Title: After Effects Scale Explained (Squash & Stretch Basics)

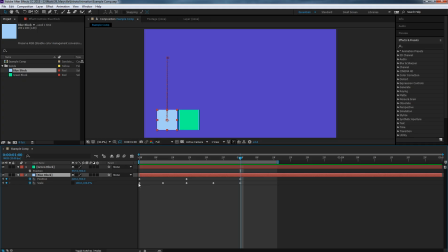And then what I'm going to do is I'm just going to change where those scale keyframes occur, and then I'm going to iterate on this animation to try and make it the most believable. To start, I'm just going to cause the scale movements to happen slightly after the others.
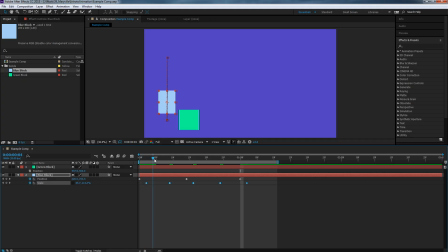So that way the position starts to move and then things start to stretch out. And it's going to hit the height of its jump and then things start to recoil. And then it's going to come back down to the ground and then it'll start to resume its other shape.
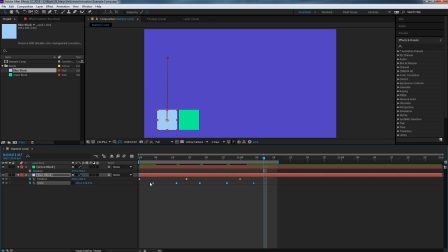And that's starting to look a little bit better. I might need to offset this just a little bit more. Let's see what it looks like. The lift is starting to look pretty good, but then it's still a little bit odd coming down from the top.
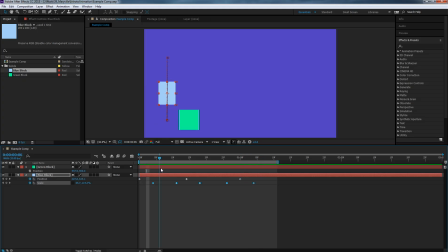So let's go ahead and get that fixed. So here we are. We've got it up at the top of our jump. Possibly we just need a little bit more what I call hang time at the top. So it's starting to come down too soon. So let's go ahead and fix that. We created a position keyframe for the height of the jump.
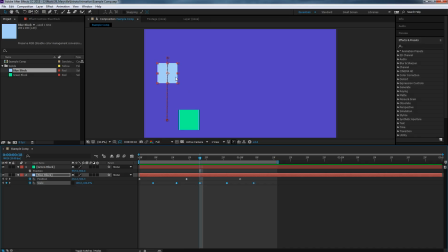If we want it to hang out at the height a little bit longer, all we have to do is we can copy that keyframe and paste it, or we can just manually drag our block up to the top. So let's do that. Drag, drag, drag up to the top.
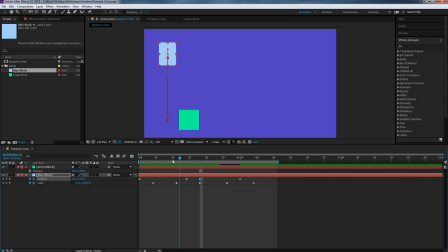And that's going to cause it to stay up at the top while it's kind of getting its kind of guts back up there. So here we go. There we go, looking a lot better. All right.
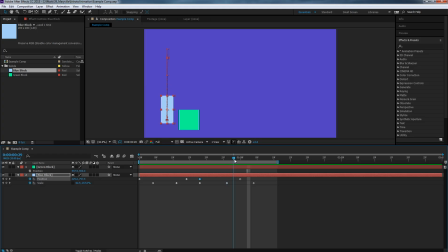So we can make one more change. And what I want to change is I want it to actually squash a little bit more when it hits the ground. That way it kind of has a bit of a recoil. So let's go ahead and add that, and it'll be the end of our first jump animation.
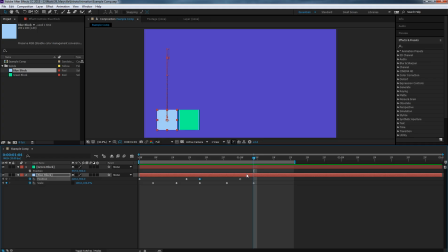So when it hits the ground, we're going to cause it to, the scale to come out a little bit more. So let's go ahead and move this here. Squash. Let's have this squash outward. To do that, I'm going to have to move my green block.
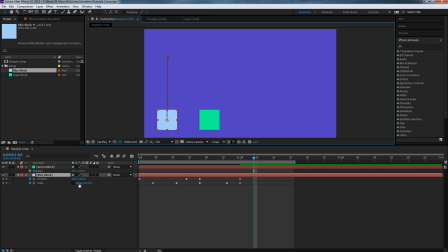Excuse me, green block. And let's go ahead and have this squish outward this time. 150. And in 50. And then we're going to have to adjust the position as well, because squashing it up means it's not on our floor any longer.
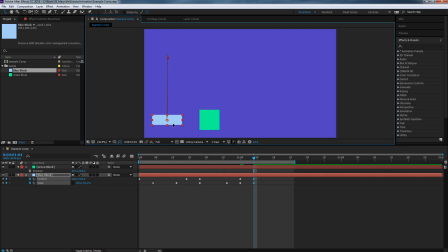So let's go ahead and adjust that down so that it looks like it's hitting against the floor. I'm kind of eyeballing it for now. Let's see. All right, so boink. Coming down. Needs to be a little bit lower.
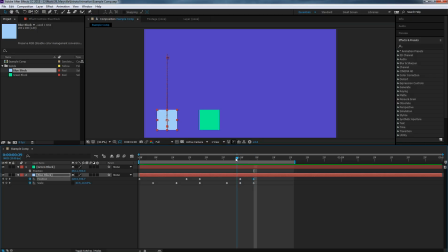And let's kind of reset it back to its original state. So what I'm going to do is I'm going to copy these keyframes because this is where it's perfect. So I can take those, Control C. I'll come back out here,
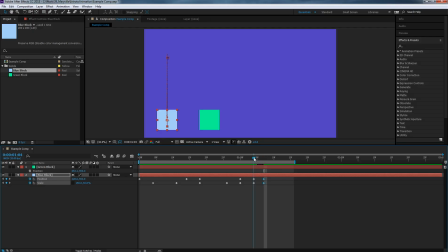Control V. And that's just going to be the quickest way for me to go from squashed back to normal. So let's see how this looks. Not bad. I still would like to see
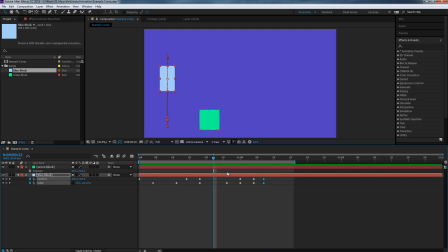a little bit more of that position hang time. So I think I add a little bit of it right there. Let's go ahead and I'm going to drag this position keyframe out, which means it's going to stay up in the air just a little bit more while it regains its kind of composure, and then it's going to fall back down. So let's see how that looks. Zoop. There we go.
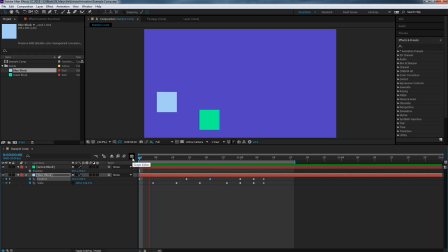Not bad.